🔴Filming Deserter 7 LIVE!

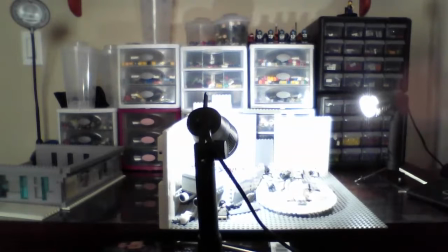Now I'm trying to do as many different camera angles of stuff that I can, but what's really important is capturing the main idea of the scene to kind of make everything tie together and, I don't know, look complete. So I just showed this angle for Cam throwing in the grenade,
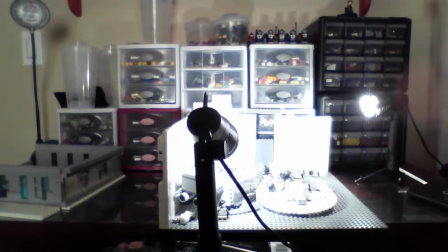and I'm going to do a scene of kind of a close-up of the trooper who's watching the grenade, and then he's going to yell out that there's a grenade.
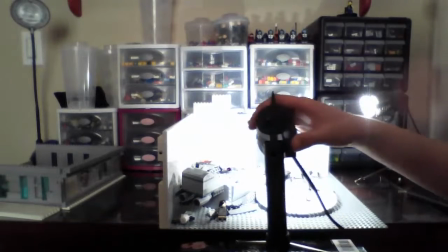So I'm going to do a front view so you can kind of see him, the grenade,
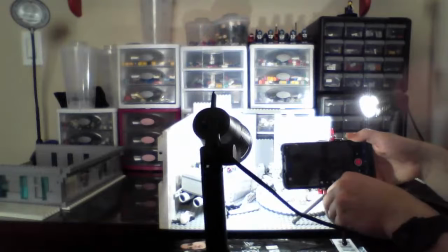and the troopers around him, so you can kind of see the reaction of everyone else in the scene.
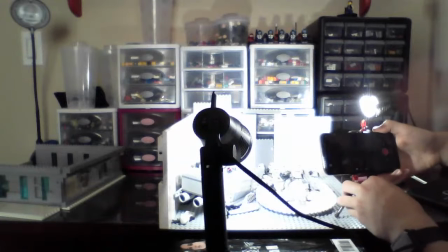So instead of being on the right side, well, my right, it's going to be right in front here, which is good because then you guys will be able to see it better.
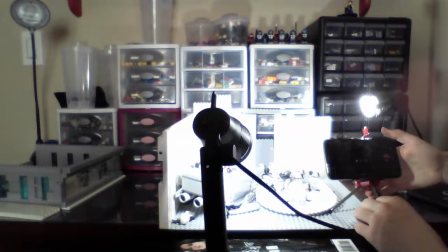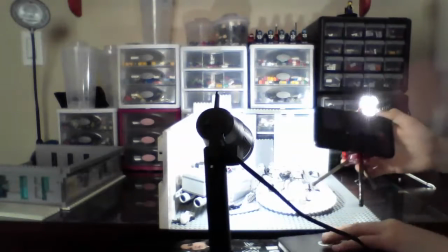Fortunately, the ship's kind of in my way, so I'm going to have to add extra height right here.
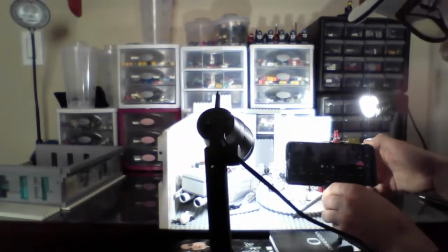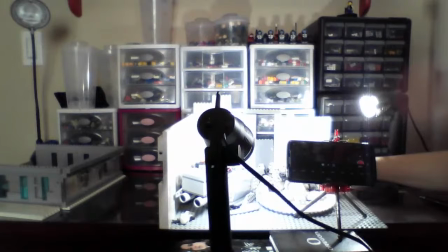And now for the sake of the scene, I need to move the grenade over a little bit so you can actually see it in the frame. Now I need to check.
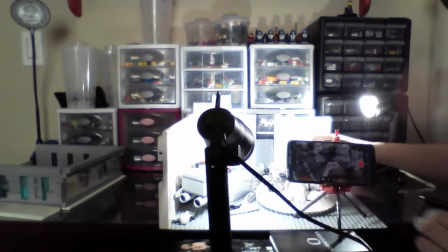Can you see the grenade?